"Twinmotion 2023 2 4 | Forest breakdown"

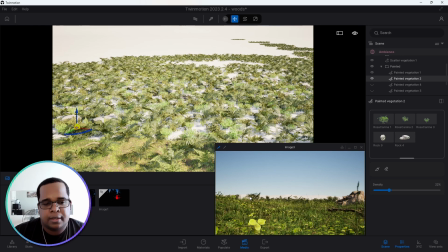4:00 Now I needed some of these bushes to the foreground here, because I mean it would look kind of stranger in a forest, and then where you stood there's no bushes at all, only further back.
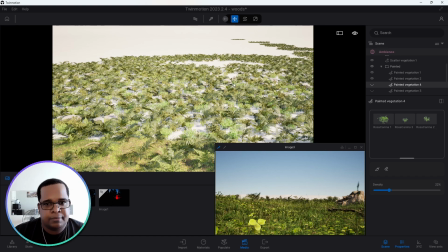4:18 So why did I brought in again same bushes as these, but I painted them
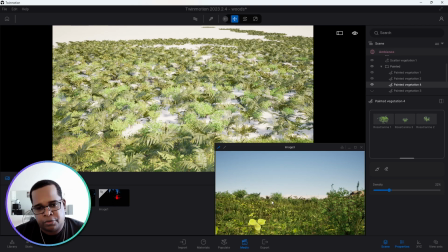4:27 closer to the camera and foreground, midground, and so on, just to add some interest. And then finally I got into the trees.
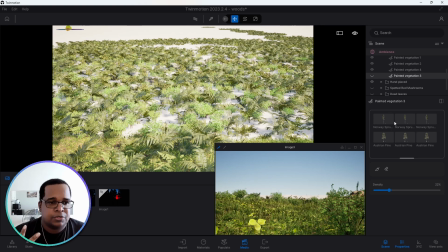4:39 So very simple, just two different type of trees, three variations of each with different ages. So you can see we have like a middle age, small, and then large, right?
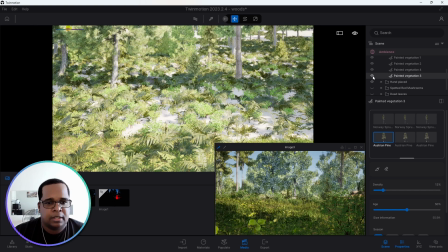4:54 Same thing for both of them. And then that just completely filled out the space.
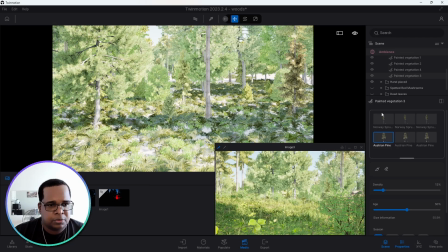5:00 So you can see we completely filled out the space, looking, you know, kind of good.
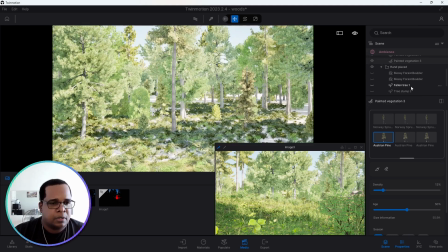5:06 Now after this, the next step was I just brought in,
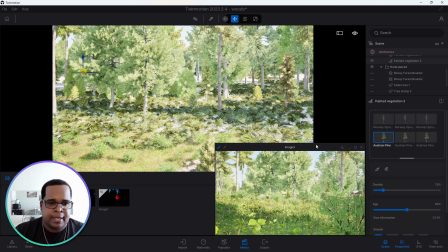5:15 because this was painted, it doesn't really have that much control, and I wanted certain assets in specific places. So I did this this boulder to the back right here, and I wanted something in this area.
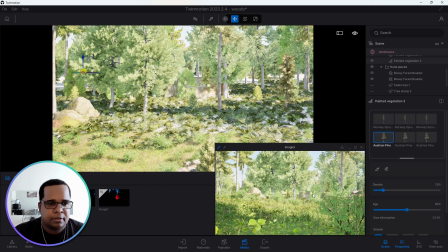5:35 So I brought in another boulder and placed it at this point. Now, the reason I didn't paint any trees,
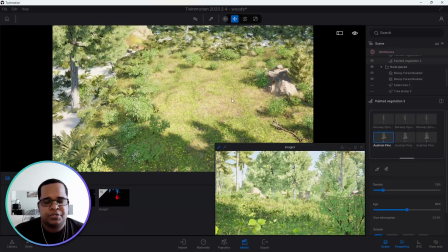5:46 uh, you can see this is where the camera is, and I didn't paint any trees here, but in all reality, this will not be empty like this.
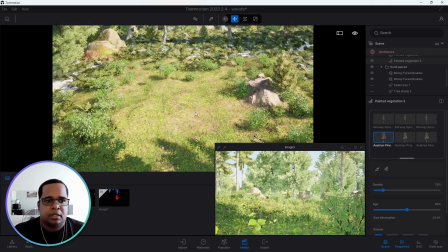5:55 You would still have some trees, but if I painted it, it would be of the same density as this, which I didn't want.
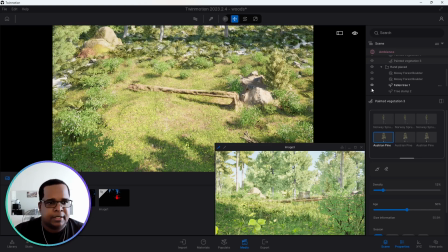6:02 So I placed these by hand. So we have a dead fallen tree there.
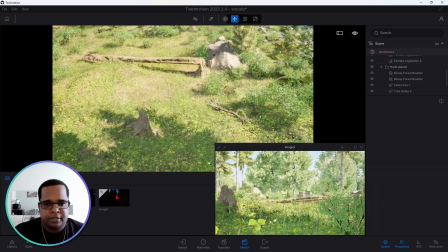6:08 We have a stump right here. So you see the stump showed up right there.
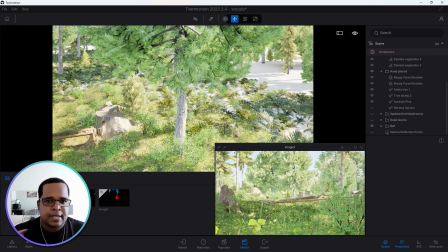6:18 I put in this tree at this point here now. The first camera angle I had, you could see this tree, and then it provided some shade as well.
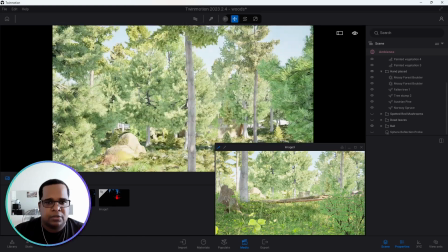6:28 And then after that, I got this tree right here.
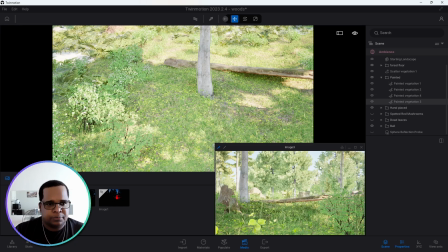6:35 So for the hand place items, I mean, that was more or less it, apart from the ball that you would see soon. So with that being done, the entire set just green, right? And I wanted to add some color to it, so I brought in the mushrooms.
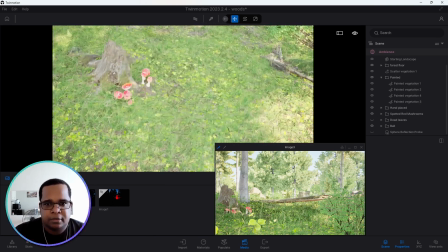6:53 So you can see we have some mushrooms right here, by the tree stump, and then we have a couple over there.
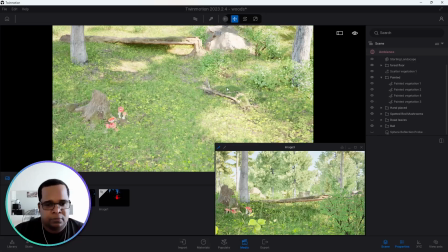7:03 So once the mushrooms are in, I was thinking about doing some dead leaves on the floor. Now, I wasn't too sure if you would see it or how it would look. So I placed it in, and you can see it doesn't really make a big difference.
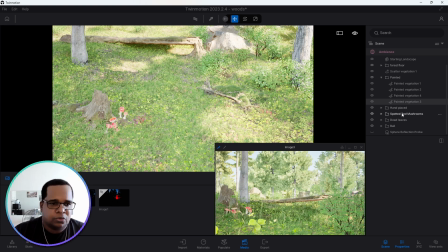7:20 You can hardly see it in the scene here. So I didn't do much.
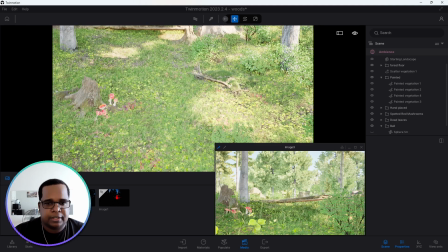7:26 It was just like just a couple placed all over randomly. So now for the ball.
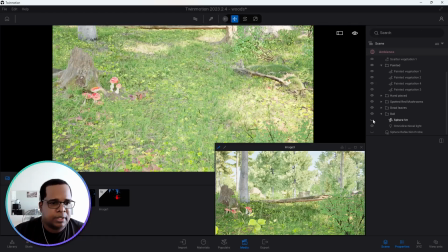7:32 Now the ball is just a
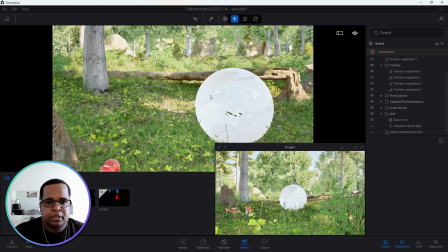7:35 simple sphere from the objects in Twinmotion itself.
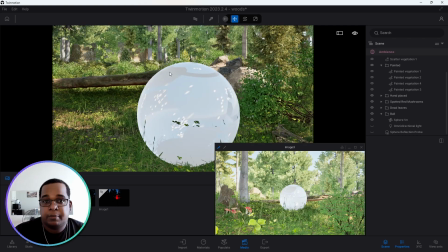7:41 And I did a material, and a glass material that has this pattern, right? And with the pattern, I
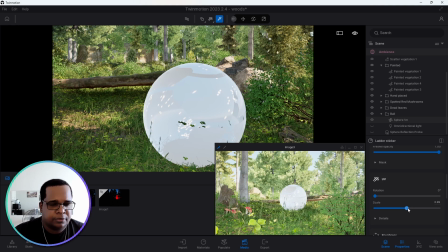7:54 simply just adjusted the scale so you would get this effect, right?